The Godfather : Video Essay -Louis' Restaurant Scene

As a result, you are paying more attention to how things are said and the body language being used, and you are perceiving things in a very different way.
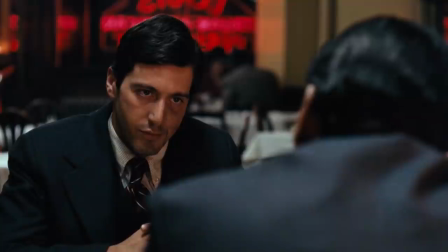You are listening to the sound of the language, not the meaning. By using this technique,
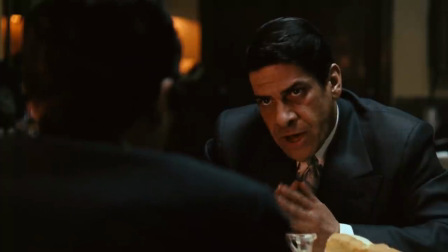Coppola is forcing the audience to watch carefully how things are being spoken through the tone of the voice and a body language which draws the audience deeper into the story.
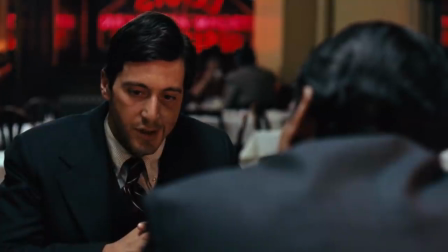The audience already knows what this meeting is about. Michael and Sellozo are trying to reach a truce.
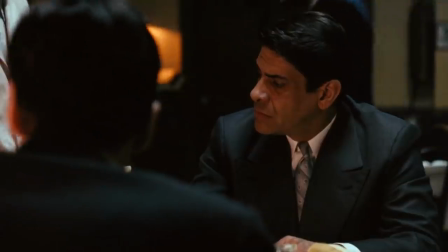What's more important is Michael's emotional and psychological state, because the dialogue is in a foreign language and therefore unimportant.
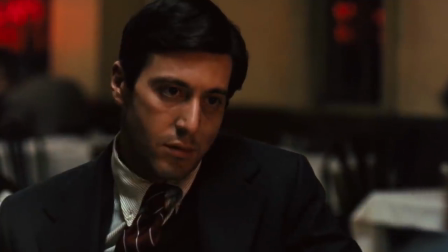We can focus our attention fully on Pacino's amazing performance. Pacino has to pull off a very difficult act here.
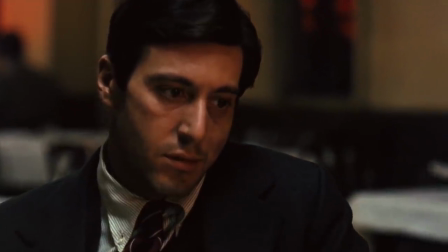He must convince the audience of his nervenousness and doubt.
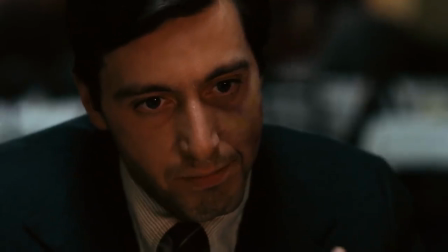The way that Michael glances down, the way that his shoulders slightly drop, the frustration in his eyes when his Italian fails him.
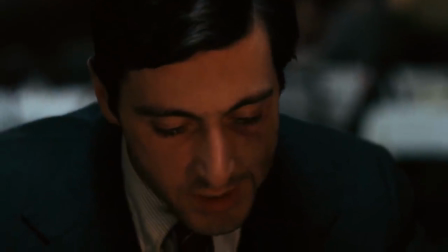Pacino creates a delicate physical performance that brilliantly captures the character's state without
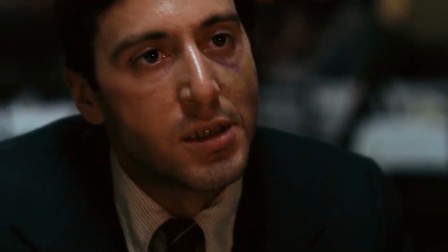giving anything away to the other characters. no more attempts on my father's life.
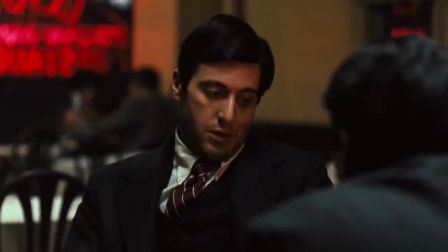Coppola chooses not to use any music underneath the scene. The music only appears after the murders have been committed.
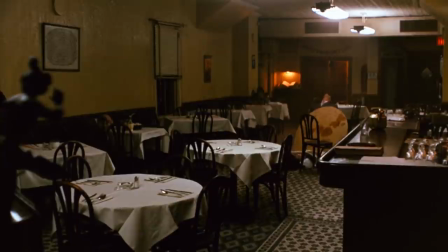It is a stark contrast to the style of some modern filmmakers.
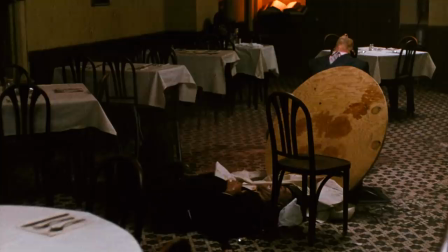Merch explains why the music does not come until very late in the end of the scene.
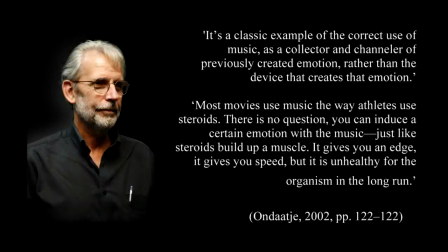It is a classic example of the correct use of music. As a collector and channeler of previously created emotion, rather than a device that creates that emotion. Most movies use music the way athletes use steroids. There is no question.
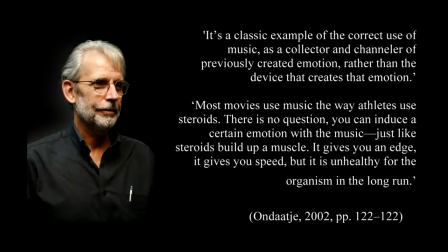You can induce a certain emotion with the music, just like steroids build up a muscle. It gives you an edge, it gives you speed, but it is unhealthy for the organism in the long run.
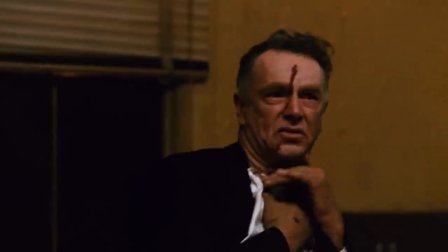The two men are dead, and Michael's position freezes. He does not know what to do next.
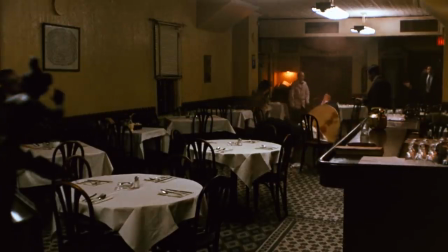Previously, he was instructed to drop the gun and calmly walk out. There is a moment when we are again unsure if he will follow the plan.
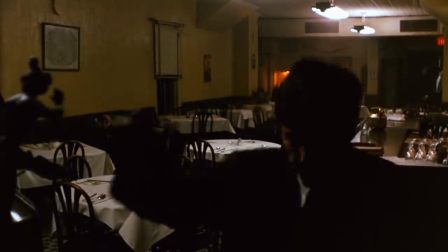But finally, he throws the gun away and leaves the restaurant. Then the operatic music starts.
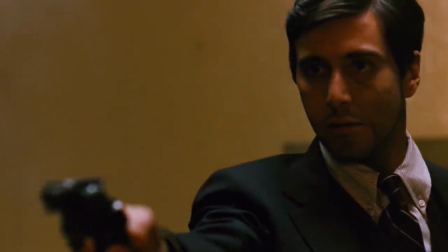The music is telling us that this idealistic young man has now, out of his own free will, sacrificed his own innocence.
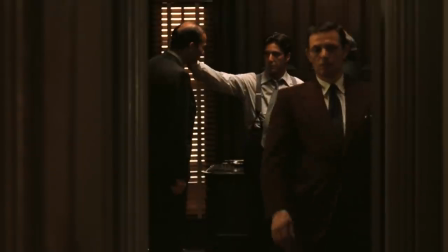Yes, he thinks this will improve the current situation. But in fact, he has taken the first step in destroying his own family.
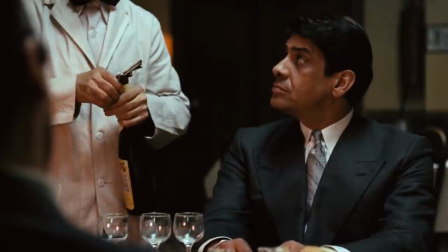This is an incredibly tense scene that brilliantly uses all of the traditional elements of filmmaking in the original fashion.
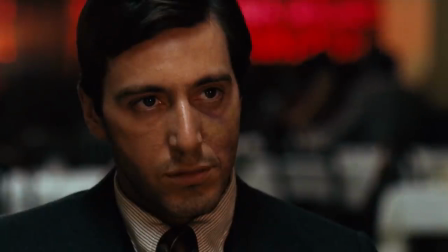The editing styles and techniques are in fact used several times throughout the film.
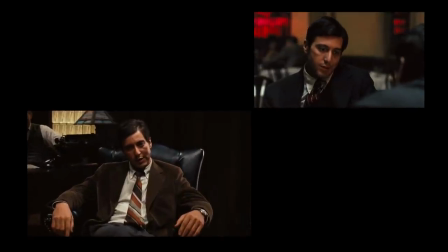Let's take a look at some examples. Repetition of the camera move that we saw in the Italian restaurant.
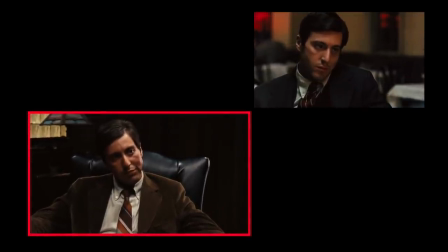Here, Michael first proposes that he should be the one to kill these two men. Here comes the use of Italian without the subtitles.
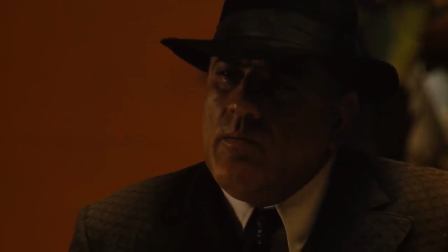Also, great use of editing in order to create tension.
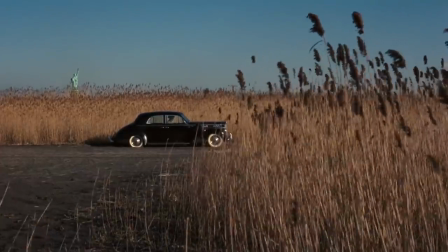The method of introducing music after key events is repetitively used in The Godfather.
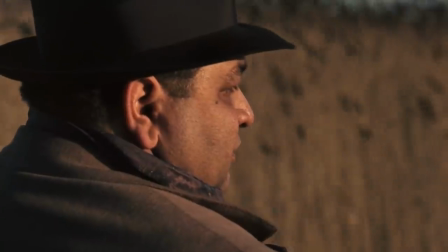Look at this. Action and Nino Rota's big chords kick in. Over here.
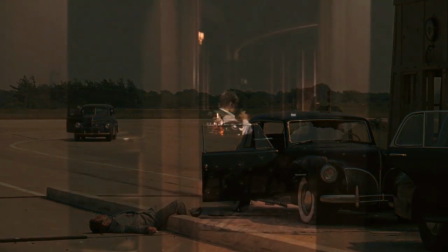And here.
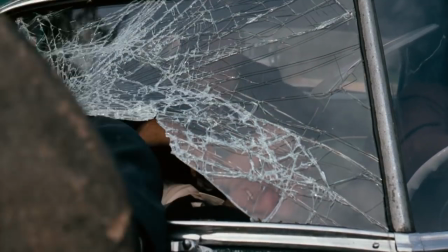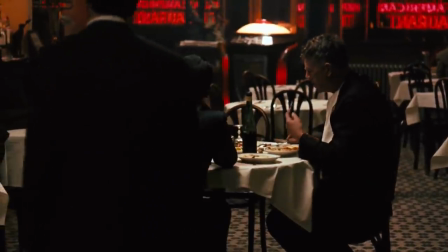The Godfather is a film in which tempo, rhythm and sound play the most important role in building up the tension.
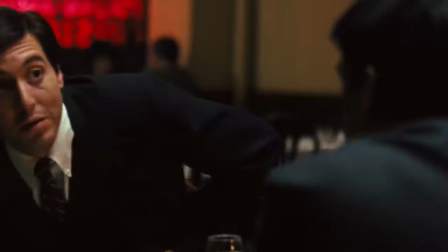Suitable techniques allow to expose certain emotions and guide the narrative in an extraordinary way.
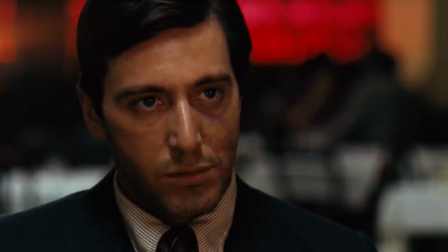The fact that a shot's duration takes only a few seconds. The fact that we see a wide angle or a close-up.
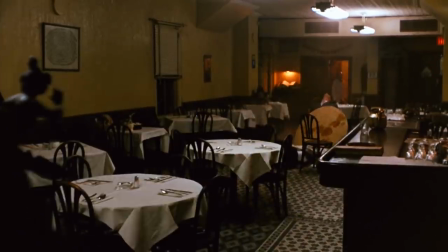The fact of whether the scene has music underneath or not has a significant importance.
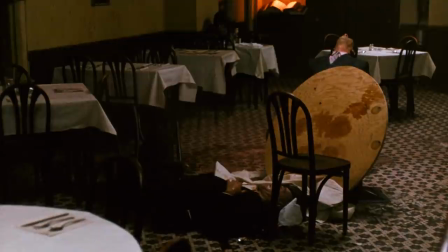Every decision that a director makes affects the way the narrative is told. In case of The Godfather, a true masterpiece has been created.